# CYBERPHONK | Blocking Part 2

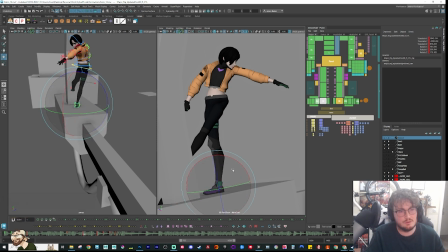[24:56]
That foot's going to be more profile, I think, because we want to be leading through. Dun dun dun dun. And then this leg's gonna come around like this.
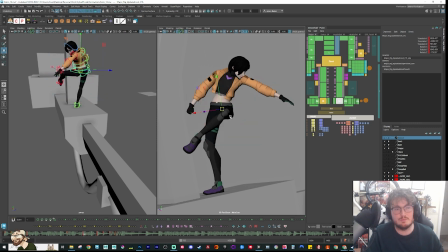[25:14]
I'm just, again, this is where I haven't planned my posing, so I'm exploring ideas and seeing what I can come up with that makes sense, but also kind of feels kind of dynamic and interesting. So I might get a bit of negative space in there. The hips feel a bit disconnected right now.
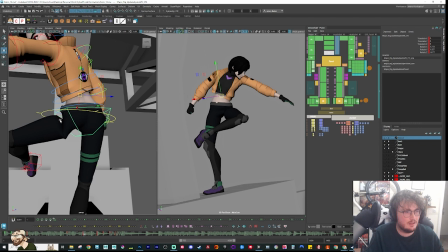[25:32]
I'm not sure what's going on with that leg. Here. That's distorting, but I'm not sure why.
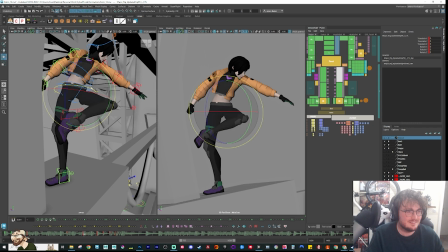Why is that distorting?
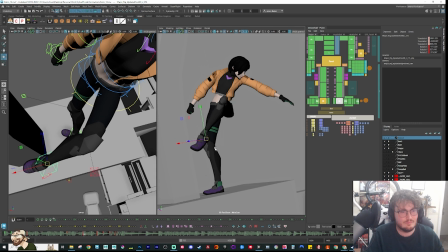[25:51]
Yeah, that's weird. I can do this, a little bit of that cleanup later.
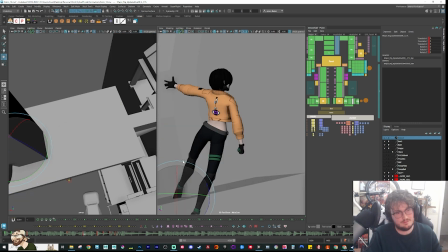[26:03]
Let's get a little bit of that foot coming around. And then I want to drag the arm
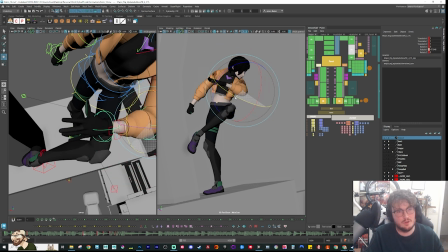[26:14]
as this comes through, because that's the arm that we left off with most. That's coming around.
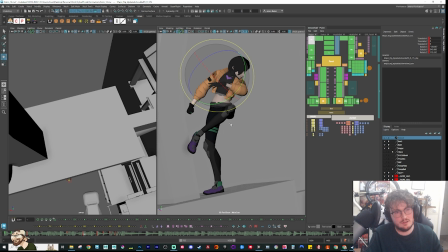[26:21]
Then this was her other arm, which was loose, so I can always have that swinging back.
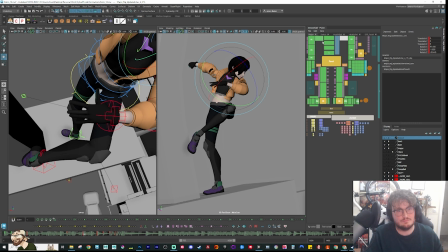Again, looking at the flow in my pose, seeing how I can make it more interesting, more appealing.
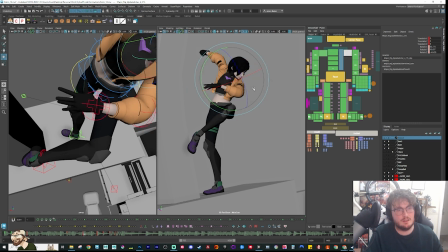[26:41]
I have to compensate a little bit in here for the shoulders with this chest. I could drag the arm back, but then it goes against the appeal because everything's kind of like in this nice C shape if I'm looking at the flow and the rhythm of my pose.
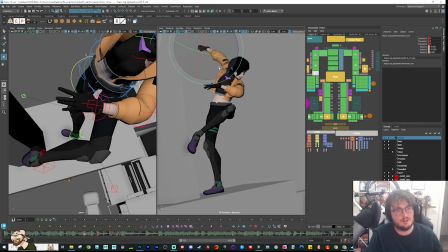[27:01]
So I'm wondering, that might be more interesting to do it this way.
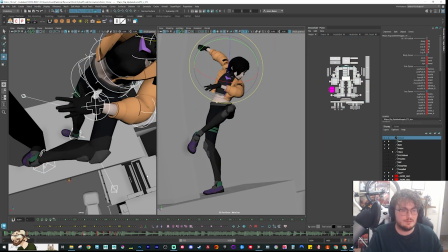[27:13]
So let's just say this is my antic pose. Again, we can rework and build this stuff as we go along. Do I use any polish plugins often for productions like Sticky Mods and in Polish?
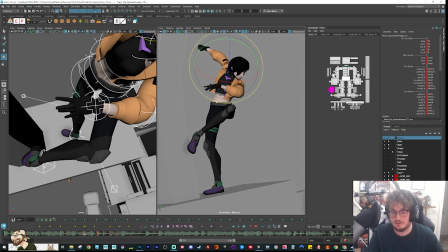[27:27]
Yeah. On the last project I worked on, last feature I worked on, which was Dogman, which is a DreamWorks film that comes out in February, we did have Sticky Mods to fix up anything in like
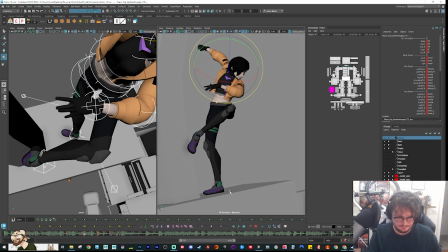[27:42]
polishing and any QC fixing that we needed to fix, that kind of stuff.
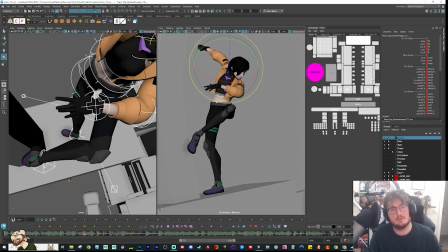[27:49]
But we didn't have anim polish. I've never actually used it. I hear good things about it, but I should probably look into that one. So I'm just seeing how I can create a little bit more appeal in the flow of my posing.
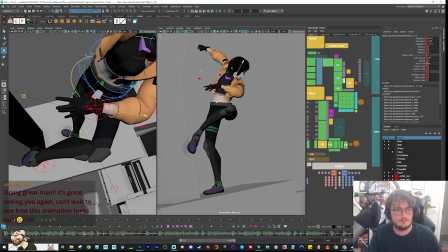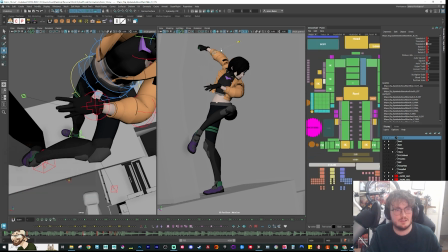[28:13]
Just getting those little bend bones, giving it a little bit more rhythm. I like pushing the curves where I can.
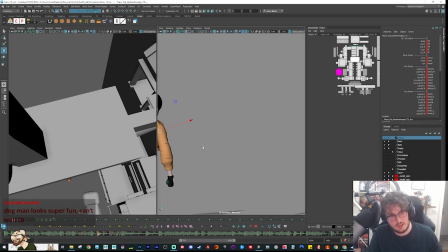[28:28]
Right, so we've done this pose. So we've come around, then we go into the step. So this is the part where I'm going to have to be a little bit,
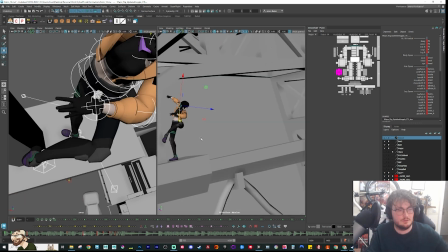[28:36]
as it comes through, we're going to have to do a little bit of a step where we're going to be blending into this transition.
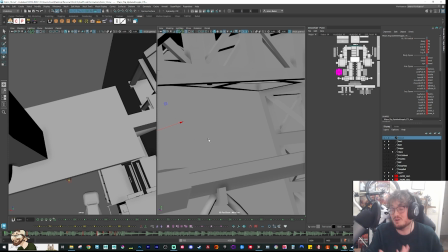[28:42]
So I'm just going to use Tween Machine to blend through. I'm not quite sure what I'm going to get out of this, but I'll try it and see what I get.
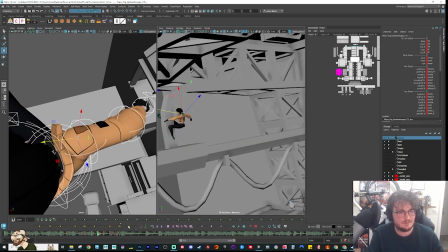[28:49]
So what I'm going to do is I'm just snapping all of these positions.
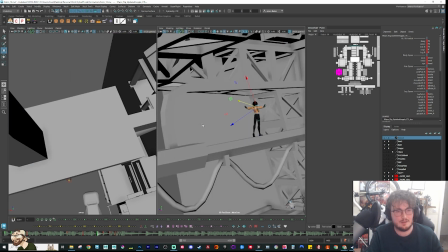[28:55]
So go from here to here. Now I'm going to do a step. I do want it to get a little bit tighter so it doesn't just go linearly across.
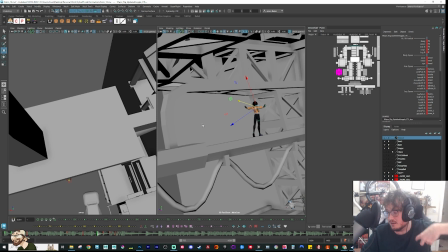[29:04]
I do want it to kind of feel like we ease in because I want everything to be nice and tight. And there's very distinct beats of fast and slow. So it actually does these steps, even though the rhythm is very repetitive, where it's 1, 2, 3, 4.
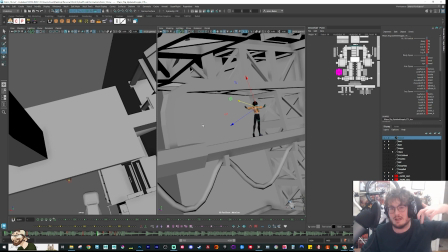[29:16]
I'll make it, the speed of it, a bit varied. So each step gets progressively, starts off wider and then progressively gets less. So that we get something a little bit more interesting.
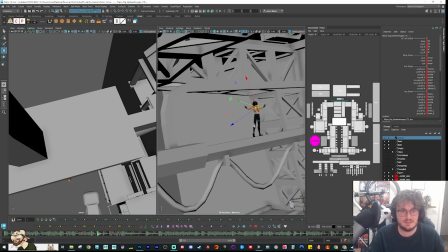[29:29]
But yeah, we'll see what the rig gives us to work with when I blend here.
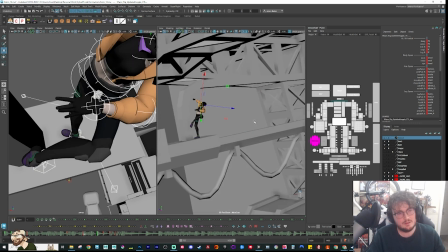[29:37]
Here we go. So we take this step. Dun dun dun dun.
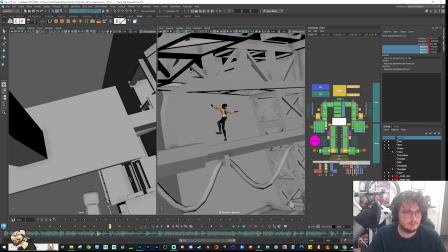[29:44]
So in here, I'm going to snap my rotations back on my root, because now I've added a 360 in here.
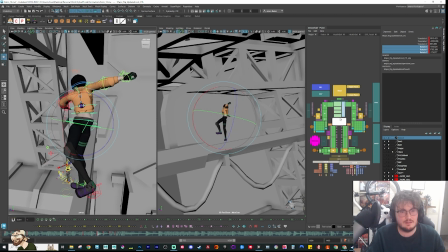[29:53]
So this is where the root would be facing. And just to get a little bit more contrast, I might have her go a bit lower on the first few steps, and then she's like leading in with her chest.
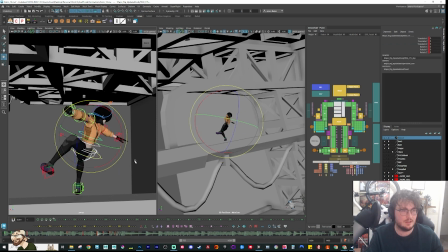[30:07]
So let's reset the spine again, lean the spine forward. I'm not even looking at what the legs are doing right now, I'm just looking at the shape of the spine.
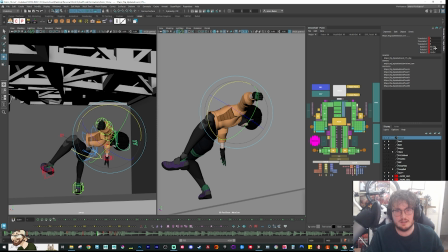[30:22]
And then let's reset the rotations on the head and neck. Would nice get a bit of a lead on the neck and the head as we're coming through. Then we can do the legs.
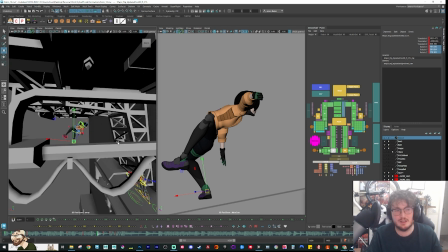[30:39]
I'm so glad I locked the camera.
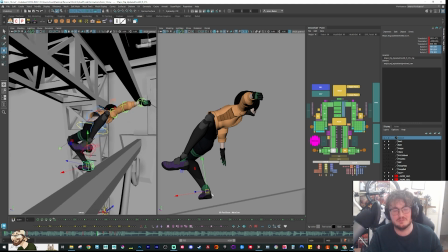[30:41]
Because the amount of times I'll be in camera view, forget I'm in camera view, and then start moving the camera after I find like I've locked it down, and I'm like, oh no.
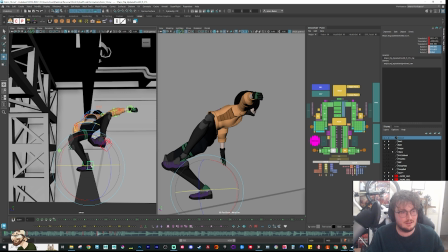[30:51]
Right, so this needed to do a 360. Everything needed to do a 360 at this stage. So this needs to wrap around.
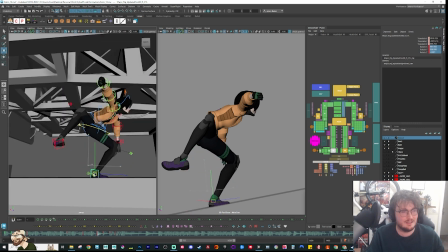[30:56]
Again, this is something that's so easy to forget about, is like what rotations you're using.
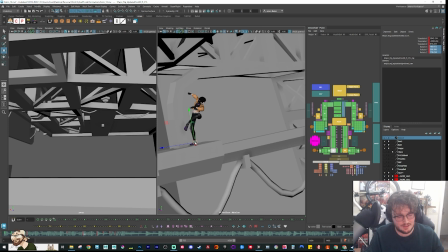[31:03]
So this has come around. That's going to be the back leg. So this wouldn't have made contact here.
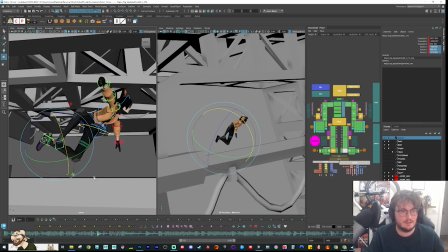[31:08]
This is going to be passing behind. And then this leg has come around and is landing.
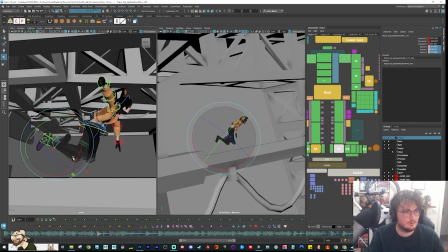[31:17]
So let's remove all the foot roll. This is the one that come down here.
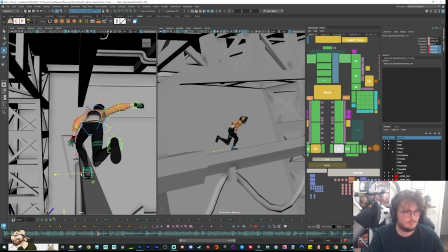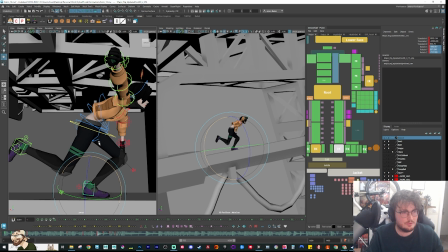[31:33]
Now the spine is getting pretty distorted in there.
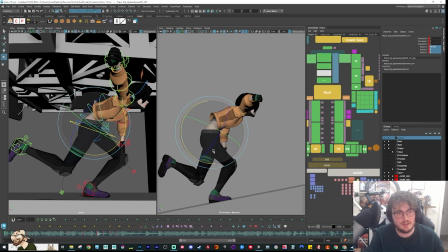[31:40]
So I need to curl the hips to start with. But this spine, I'm not liking some of the S shapes. That's an ugly shape that's going on the spine there. That feels a bit better, but it's almost a little bit too contorted. So I'm gonna lean the root forward and then try and balance this back out again.
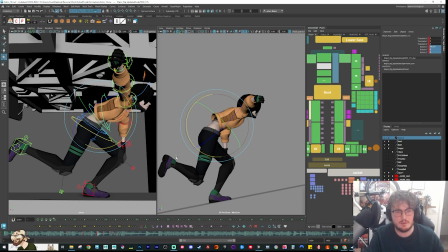[32:03]
We can always clean this stuff up later, and there might be some spine curves that we can, like, you know, we can do some fixing with.
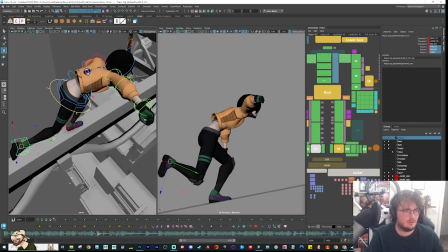[32:09]
But I would like to try and keep it clean with what we've got in the rig.
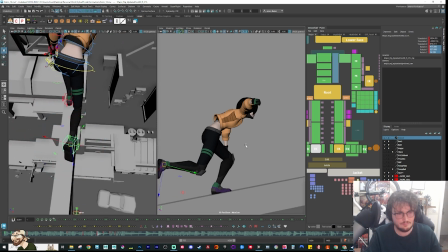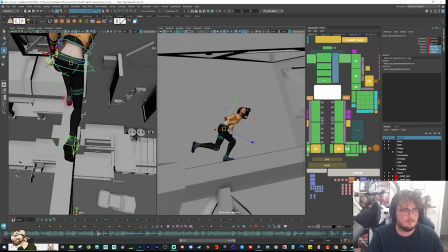[32:19]
Done. Now, she might actually be a bit further back at the... Oh, well, we just take the step forward, I suppose.
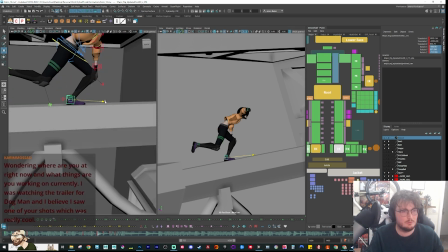[32:26]
This is going to be a little bit further ahead.
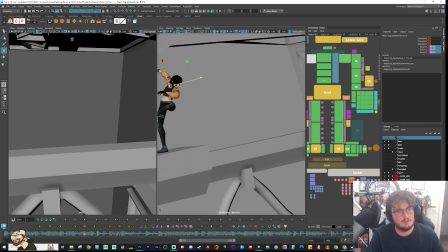[32:34]
Now, because we were dragging the arm back here, we came round.
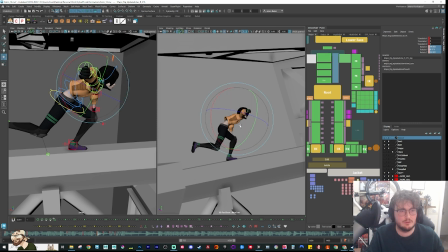[32:40]
I think her left arm is going to still be coming through, and the right one would have already kind of come round in here.
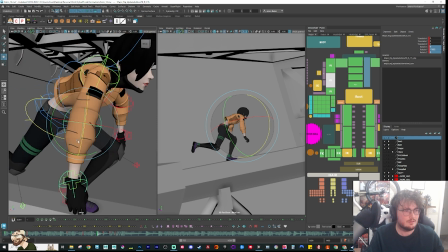I kind of like this part of the process because you're going off of like intuition and instincts.
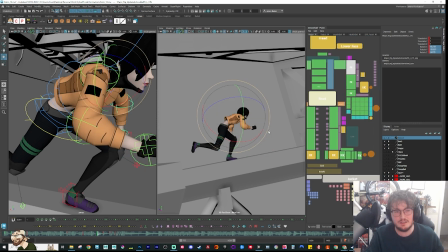[33:03]
Like there's only a certain level of planning you can do, and because this shot was so long,
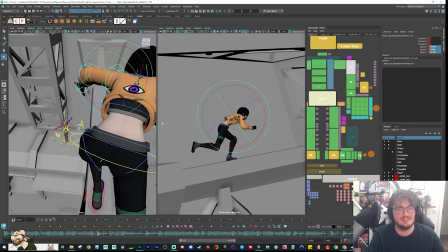[33:08]
or is so long, I didn't do as much planning as maybe I could have.